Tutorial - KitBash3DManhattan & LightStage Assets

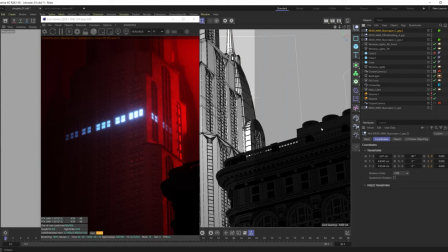45:35 But I think maybe the location is pretty good of it now. Yeah, you can see it back there, but it's super subtle.
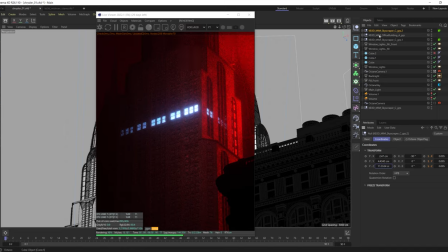45:42 I could probably get away with it being the same building.
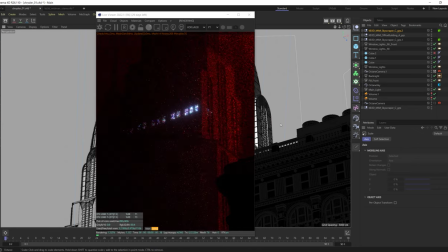45:50 There's no real reason to make that happen, but maybe scale that up a little bit. Like, what's the perfect amount? Let's move it closer and maybe a little bit more on an angle there.
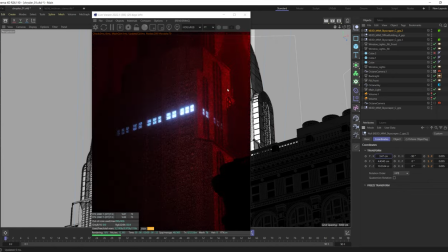46:04 We are taking away a lot of that glow. Not really digging that. Let's scale this way down. It's a good idea, but I think since that glow is coming back there and I don't have a ton of negative space with the framing,
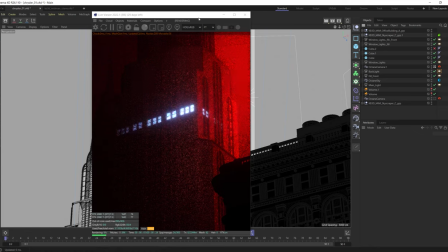46:21 that one's a no-go. We'll delete that. I'm getting pretty happy here with how this looks.
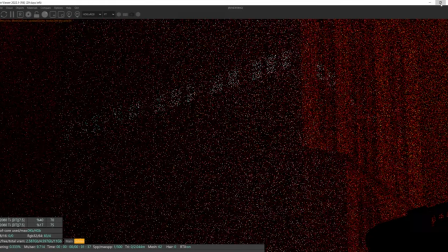46:27 The only problem, I'm still kind of hung up on this building down in the lower right.
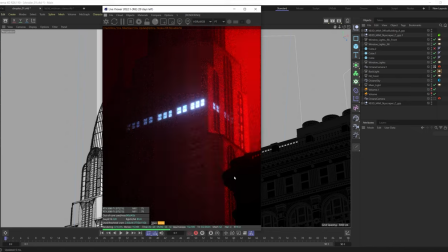46:35 And it's just because it's so black and coming in and interacting right where this light is that I feel like it's kind of pulling our eye too much down in our scene.
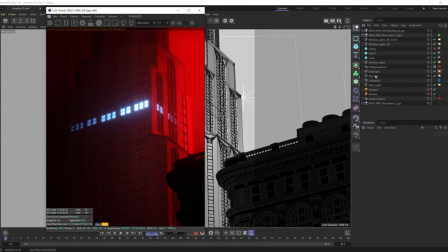46:48 Although I really dig the idea, maybe I just need to change the scale.
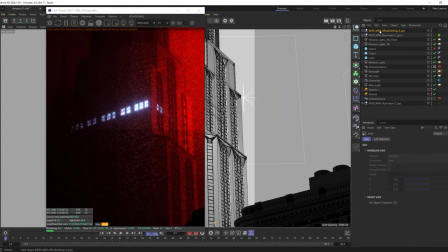46:54 And hopefully you're enjoying kind of like working with me here and hearing just how I kind of problem solve out loud.
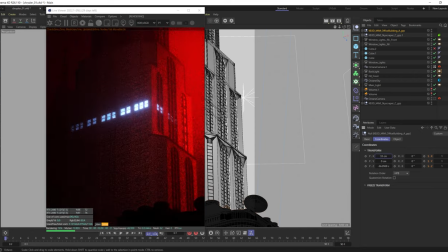47:01 I think it's fun sometimes to hear and see how an artist is walking through the decision-making process.
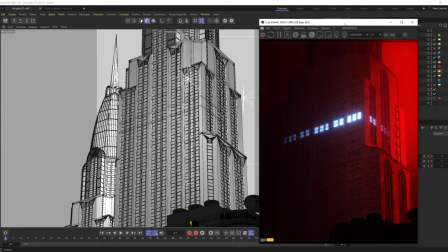47:09 So hopefully you're digging this kind of new form of tutorial that I'm doing,
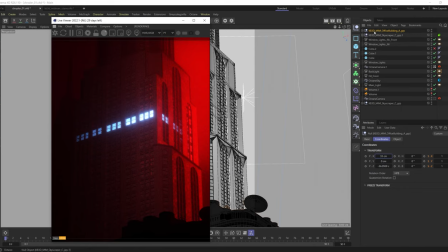47:15 at least for this, which is like, hey, come like explore the process of this with me.
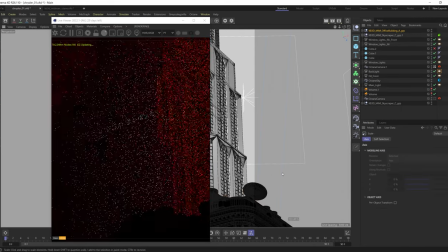47:21 Now, some of this stuff on the roof,
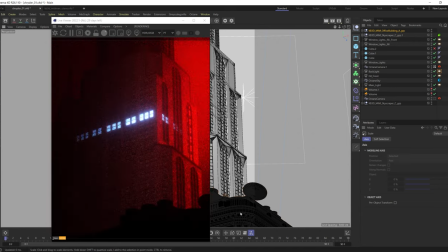47:23 the only downside to it right now with the angle that I have is it's making it so I'm kind of not understanding what it is, you know what I mean? It's like it's not really recognizable as a building with how I've kind of framed this
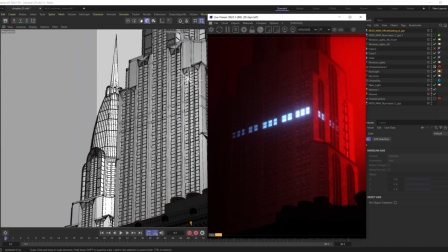47:36 up currently, but I do like this foreground element that I have placed in here. Let me scale it up a little bit more. Let me put a material on it.
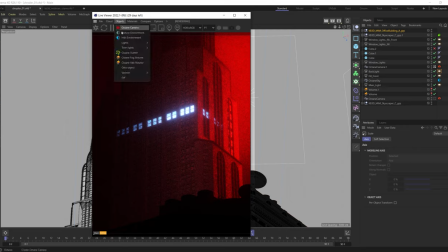47:49 So I might go, since I know it's just like a default shader that's on there now, I'm sure I could just use, let's do a glossy material and let's just keep it white.
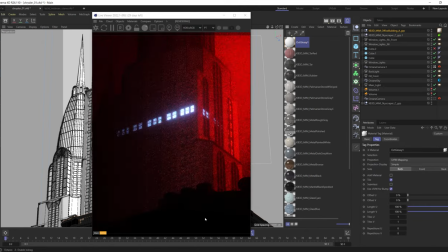48:00 And I'm going to want to put some roughness on it if anything even shows up, which a couple little specular areas are.
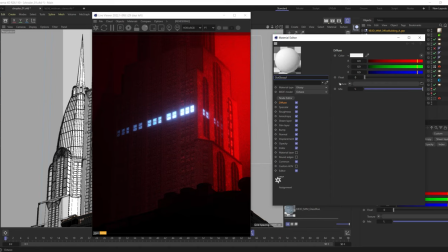48:08 So let's add some roughness to that,
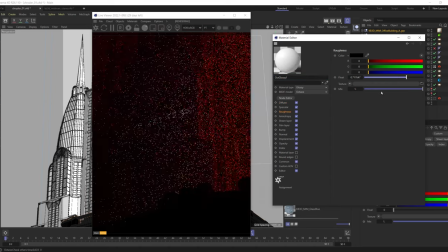48:13 some significant roughness to soften any of the sharp reflections out.
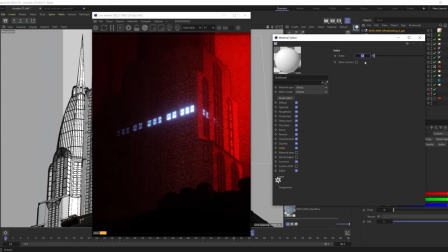48:17 I might even increase the index like 1.7 and have a lot of roughness on this because I don't want any sharp highlights.
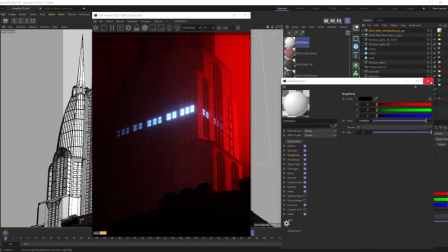48:28 That's interesting. I'm going to try something else. So I'm going to try something crazy here. I'm going to do a diffuse material.
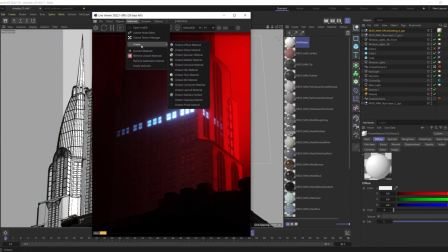48:35 And in the diffuse material,
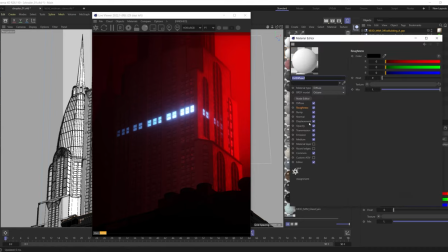48:37 what I'm going to do, and I might be able to mix these together if it's not the first look I want, I'm going to do a black body emission. And watch how nuts this is. Just say surface brightness. Let's throw this on the building.
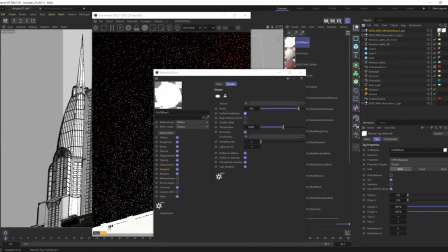48:50 It's going to be really weird at first.
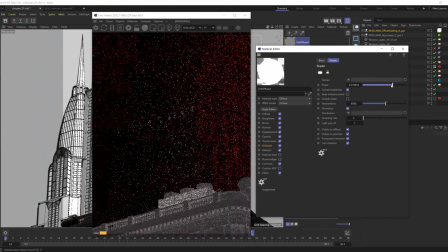48:54 And let me take the emission really far down, even more.
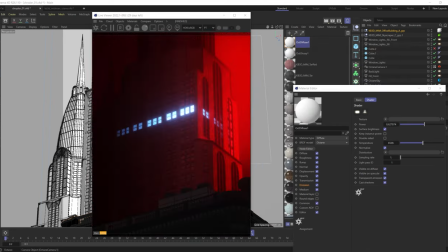49:02 And I hope you can see what I'm doing here. You know, so I'm basically using this as a way so we can get a little less darkness down at the base.
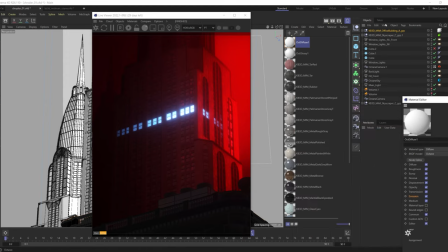49:13 But I think I need to move this object, this building here. So I need to kind of move it a little bit more over and maybe one more.
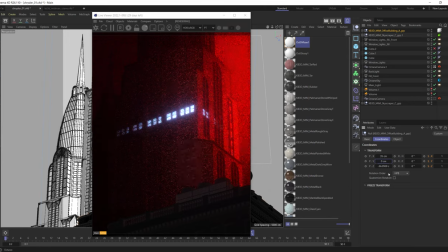49:28 Nope, up is not it. Yeah, I don't think this building is going to work. I think I'm really close, but I think with this composition, I think removing that right now is building kind of a real strong, powerful look.